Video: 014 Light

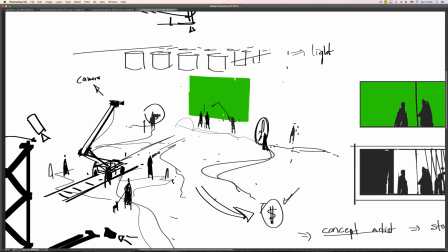[4:08]
Just because they want to do their best to tell the story that director has in mind.
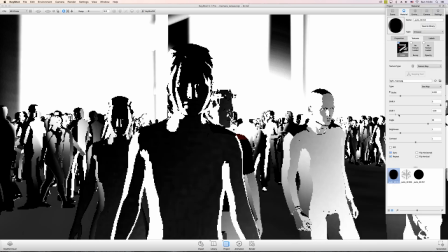[4:17]
And let's just keep playing and see what we can end up having.
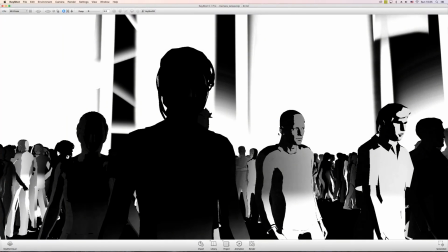[4:24]
Look at this now. Now it's more about these two guys, or more even about this guy, because he is on composition wise, he is just perfectly placed. So this girl is dominant as well, but she's not the main hero anymore.
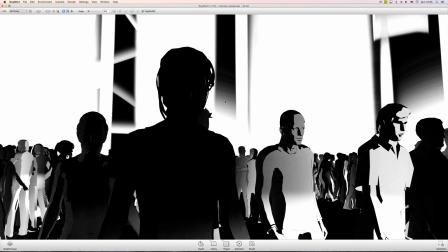[4:43]
She's fading, she's just blending into the rest of this crowd. So now it's all about this guy, and all I did is just changing the light. That's why
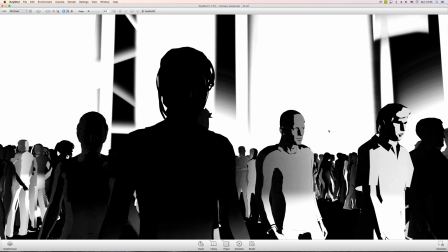[4:59]
Light is a very strong compositional instrument and tool.
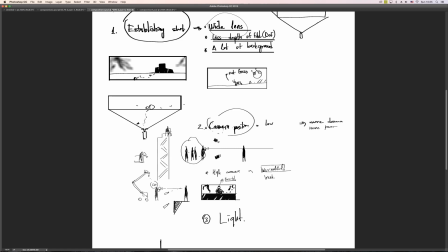[5:05]
I did like a small screen grab of the stuff before, so let me just jump straight into it.
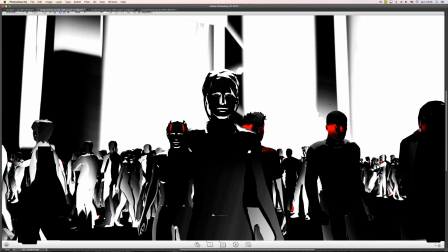[5:13]
Like, for example, it was the same setting, but the way it changed the story. So before, this girl was a main girl, but now we can see this three guys behind her.
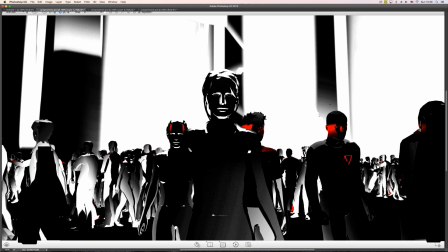[5:30]
They are also, for example, if you just draw something unifying them, now you understand that this is a story about this squad, whereas the main girl, the leader of the squad is this, maybe this guy's the next one,
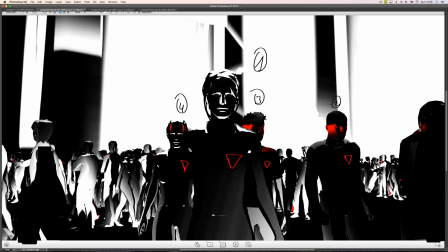[5:47]
this guy's next, and so far. So just by using different lighting in the same framing with the same camera angle and lens, we got a completely different story.
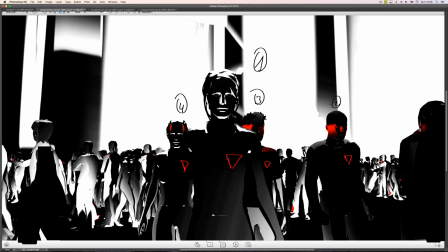[6:02]
And imagine how many crazy and different versions you can get.
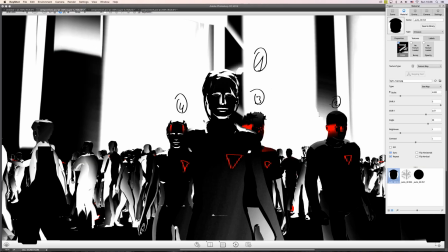[6:09]
Oh, if I can get back to what's going on.
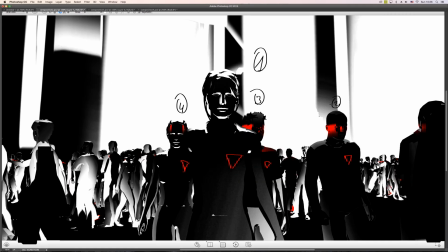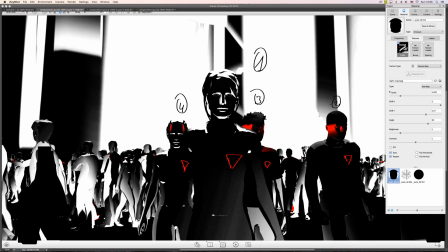[6:19]
Okay, hold on.
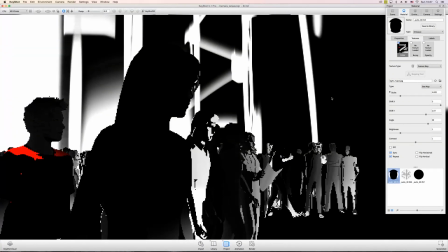[6:24]
Okay, so imagine how many different stories I can get by just using different lighting.
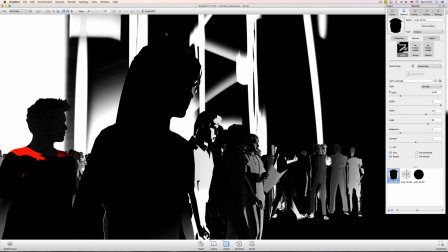[6:33]
And telling those stories within one frame is so exciting. Like, now I can see this, like the story shifts towards these guys. Maybe these guys are doing something together over here. And it's all about light.
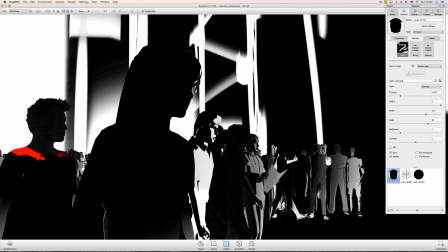[6:50]
And it doesn't necessarily need to be a physical light. That's why, as a concept artist, we've got the full power.
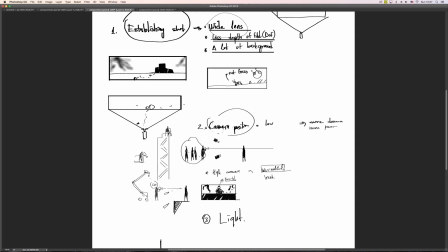[6:57]
We've got more power than even these guys on set.
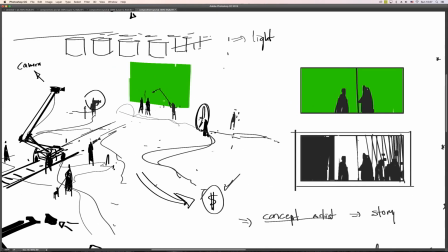[7:00]
That's why they always keep asking us to change things, because you cannot tweak and prepare everything perfectly.
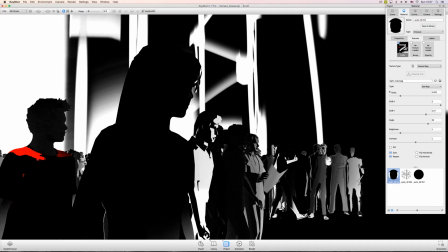[7:09]
But we, because we are in the virtual world and we can use anything,
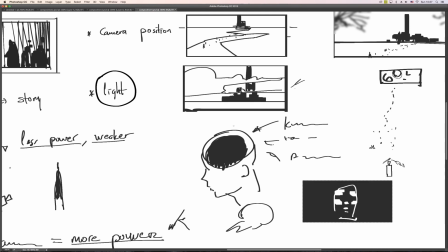[7:15]
like just use our mind and create different infinite amount of stories just by using light.
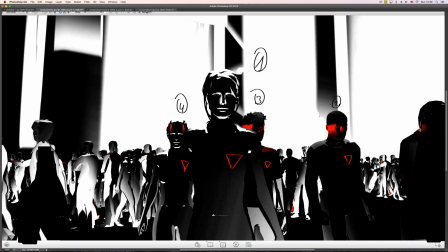[7:23]
Let me jump into the next example, which will be, hold on.
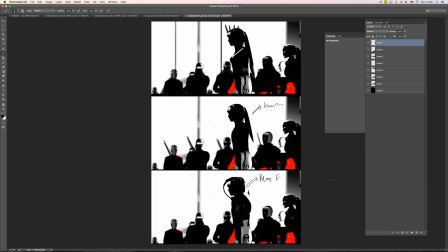[7:33]
Okay. So basically what I did, let me go to KeyShot as well.
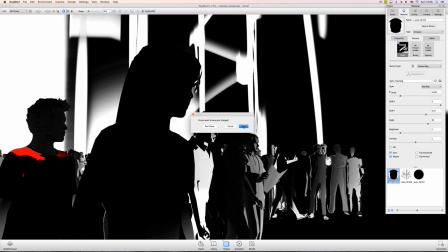[7:41]
I've got this same scene but just different angle.
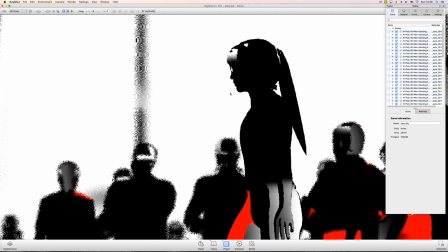[7:55]
Bear with me 1 second. Okay, so we've got this setting.
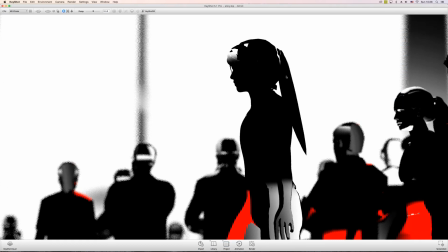[8:02]
It's this girl walking, and I'm using all those elements from a previous chapters about camera lens, which I'm using a wide lens because I want to see less background, more depth of field, because it's more about her walking.
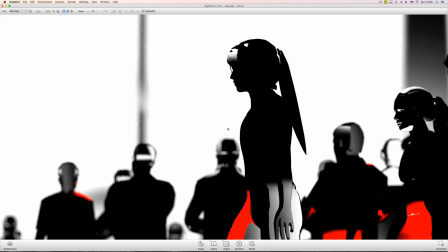[8:21]
And I'm also using like a low angle camera position just to emphasize that she is a dominant person in this frame. And if I was doing, like, for example, my abstract exercise, which you did a lot
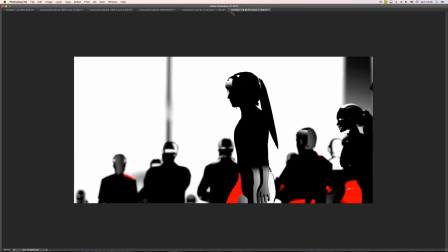[8:39]
in lesson 2, the way it would look like if I zoom out,
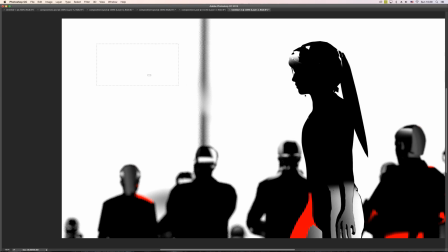[8:46]
it would look like very simple. It would probably be something like this, right? Boom.
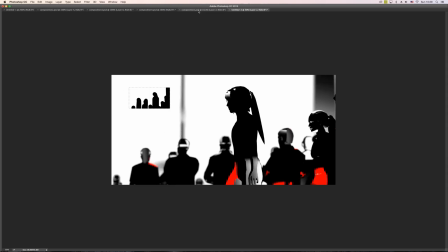[9:04]
Right?
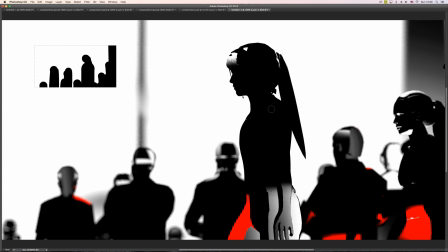[9:06]
So this easy abstract shape could be turned into a very complicated and highly sophisticated and beautiful frame if you know how to go from here to here.
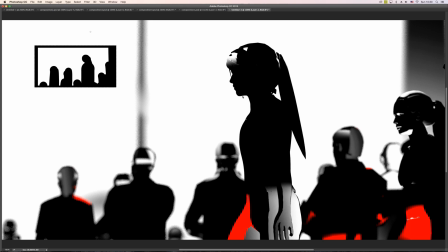[9:27]
And the reason why I was forcing you to do those abstract exercises, because abstract exercises, they are timeless. Any story, you can fit any kind of story within these abstract shapes, and I will show you how.
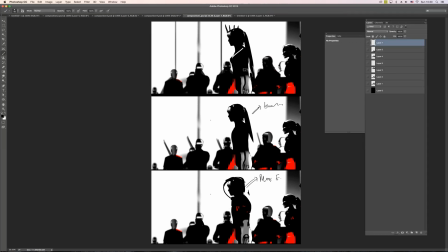[9:46]
Look, I took exactly 3 different, like the same, oops, pardon me.
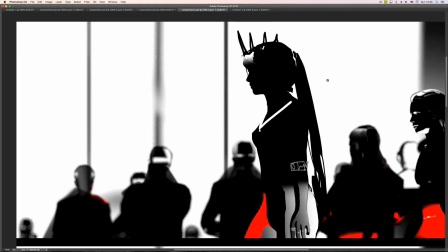[10:01]
the same composition, and just by putting those extra details,
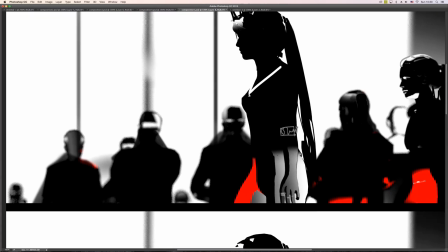[10:06]
I was able to tell different stories in a different time period.
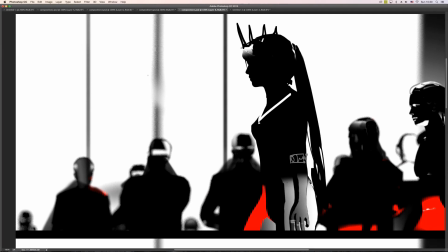[10:13]
Like, this is a medieval kind of scenery when we know these are spears and we have a nice crown and stuff like that.
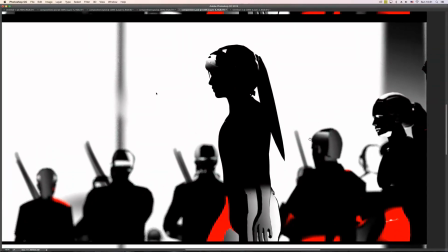[10:21]
This is more like a Hunger Games, right?
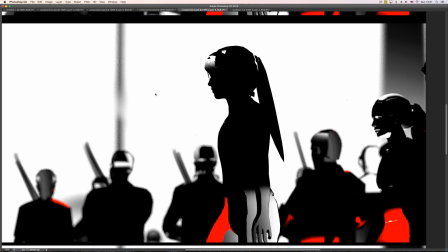[10:25]
We've got military, we've got like Katniss, and they are walking towards somewhere.
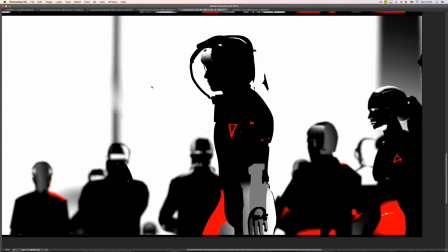[10:33]
And this is more like a sci-fi story. This could be a Mass Effect, right? And it's all started from that abstract shape.
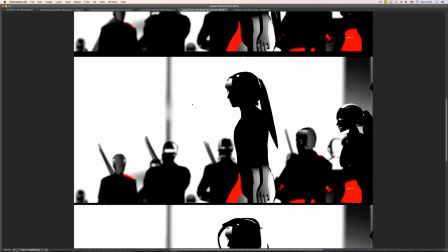[10:43]
And from here, I want to go back to
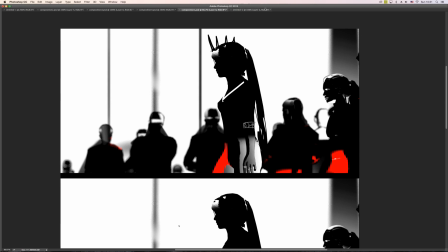[10:48]
something that I kept saying from a very first lesson.
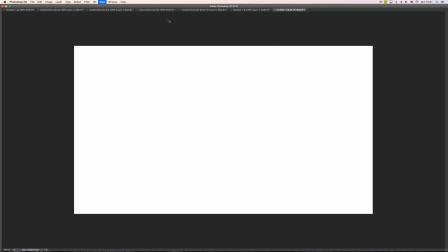[10:54]
Remember, I told you guys that
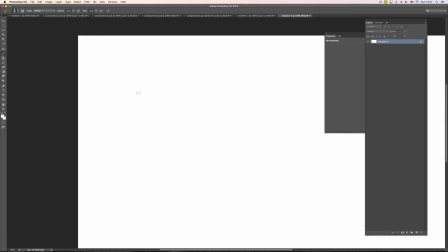[10:59]
this was you,
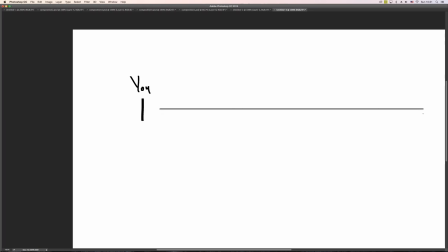[11:07]
and the long way between you towards your stories, right?
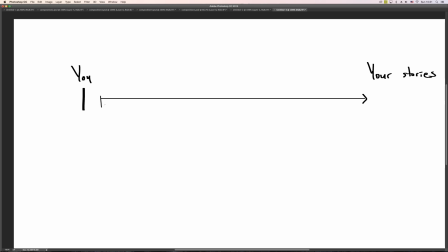[11:17]
And I told you that this way looks like this. You've got principles, which we are covering in every lecture, and we've got tools and techniques
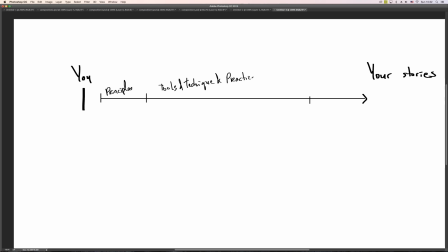[11:37]
and practice. And then we actually have a fun part, which is creative part. So what I don't agree with, and I keep always
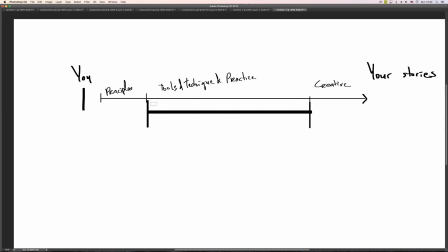[11:54]
minimizing, is this part. I think it's too long because it's a lifetime challenge.
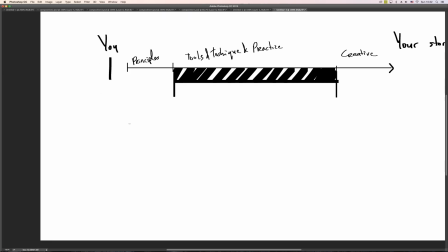[12:00]
So my graph that I want to offer to you guys it